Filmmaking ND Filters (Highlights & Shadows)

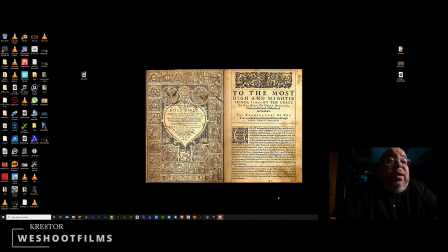Welcome back to Creative We Shoot Films. Today I want to show you real quick this video I shot for my man Pounds 448.
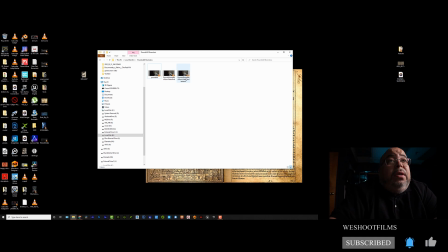It's called Shameless. It's about a breakup that he had. But I want to show you this scene.
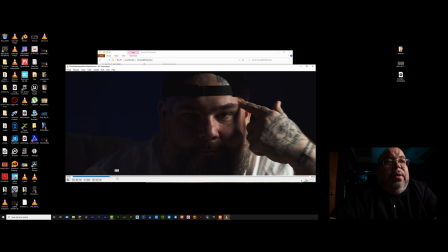A lot of actions I'm ashamed of. Times we get manic.
I'm gonna let you check it out a little bit.
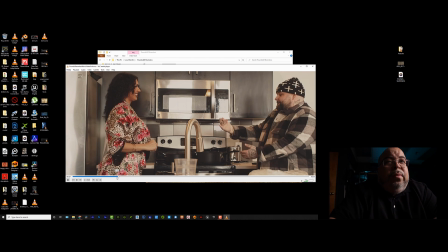Panic, need your love in an IV. I cried the Atlantic. Never walk away.
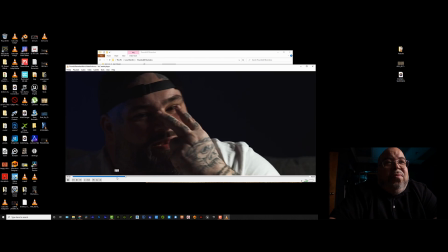All signs lead to addict. Pain in my eyes, didn't I see the damage?
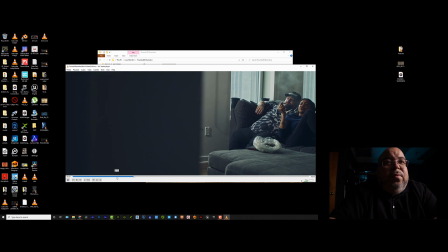Love you to death, but brought death to the love. Cut one through the chest and cost less than a slug.
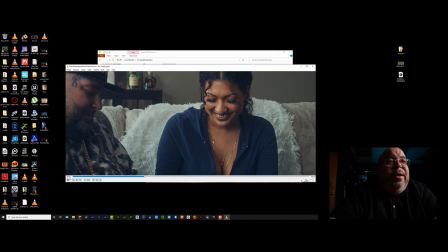Cause me without you is like we without fuel to live. We compete.
I'm gonna leave the link to the video down there so you can watch the whole video. But check it out. This is what I really trying to find. Hold on. Not that.
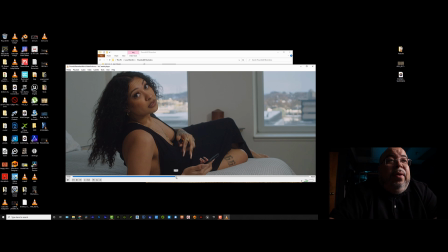All right, we coming to it. All right. This scene here. All right. Now, as you see here, right here, you can see outside clearly. It's exposed. She's exposed well. Everything's cool. Let me mute the music.
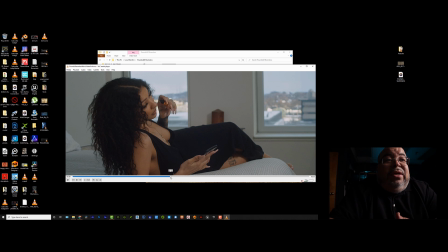So she's there. She's exposed. Let me show you. I'm gonna let it play on. Everything's exposed correctly. Here you still look at it.
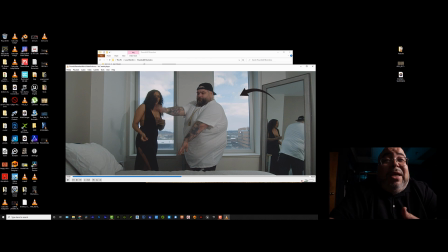It's well exposed. You can see outside and you can still see inside. All right, everything's exposed correctly as it should be.
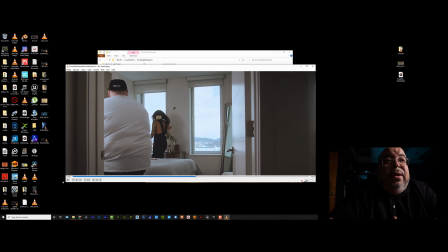You know what I mean? My bad. So again, it's exposed correctly.
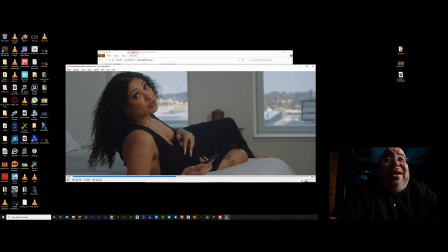You want to be able to balance your subject and the outside scene and the inside scene, the ambience, for it to be exposed, because that's professional. They could use NDs on the windows and all that. I don't have that. So what did I do? I exposed for the windows,
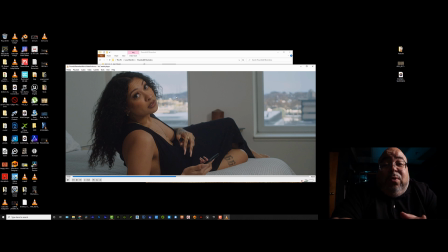because that's a telltale sign of amateur work, is when your windows are overexposed. You know what I'm saying? It just looks bad. Now, there is a time to use it, and it can be used in a fashionable way.
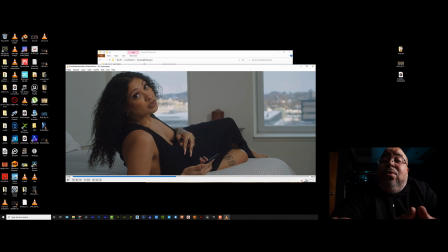You just got to know how and when to make those decisions. But mostly people don't know how to do it, so that's why they always get overexposed windows. So expose for the windows. Make sure the windows are exposed.
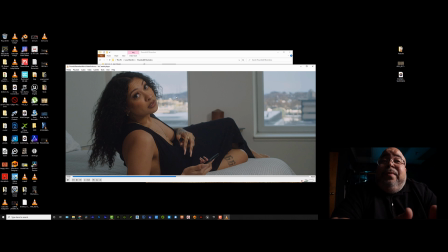It looks good. Now, by doing that, the inside scene is going to get darker. All right? So what do? Now you have to bring up the ambience light in the room. So what I did was I grabbed my Godox 300.
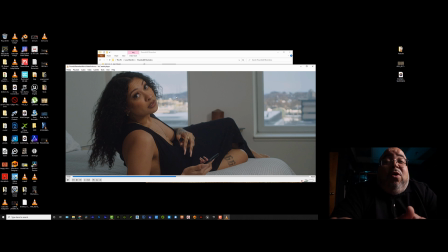I placed it as close as I could and bounced it off the wall to lift the ambience. And if you got to bring another light, bring another light. I don't care if you got to bring 2 or 3 lights, hitting it towards the wall so it could bounce at the same time while it's hitting the wall.
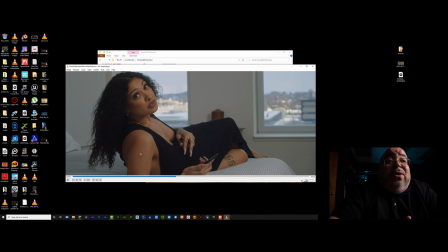It's going to create some soft lighting like it is on her. She still got some pretty good lighting on her. So, that's all you have to do. So you can expose both. Find a area where you can get them both. And it also matters with your camera.
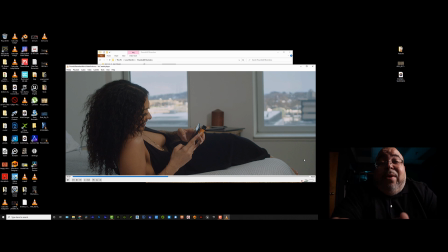You can do this with a 8-bit camera. 10-bit 422 is always better. There's a little more detail. RAW is best. But if you only have an 8-bit, just expose it in the camera the way you want it to look.
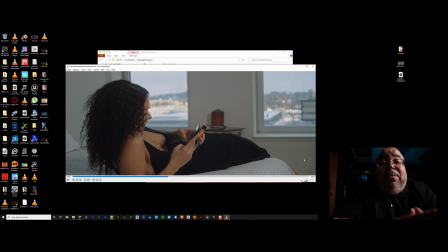Just in camera, it has to be perfect, or as close to perfect. Then you could tweak it a little bit in post. But RAW would always be the best, because it's going to give you a little bit more detail, obviously, because it's RAW, so you got more to play with.
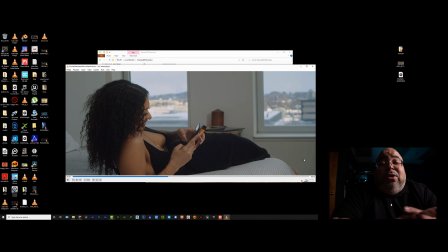But that's what I'm just here to tell y'all to do, man. Please expose your backgrounds. If you're doing it for a fashionable way on purpose, cool. But if you just don't know what you're doing, that's not cool.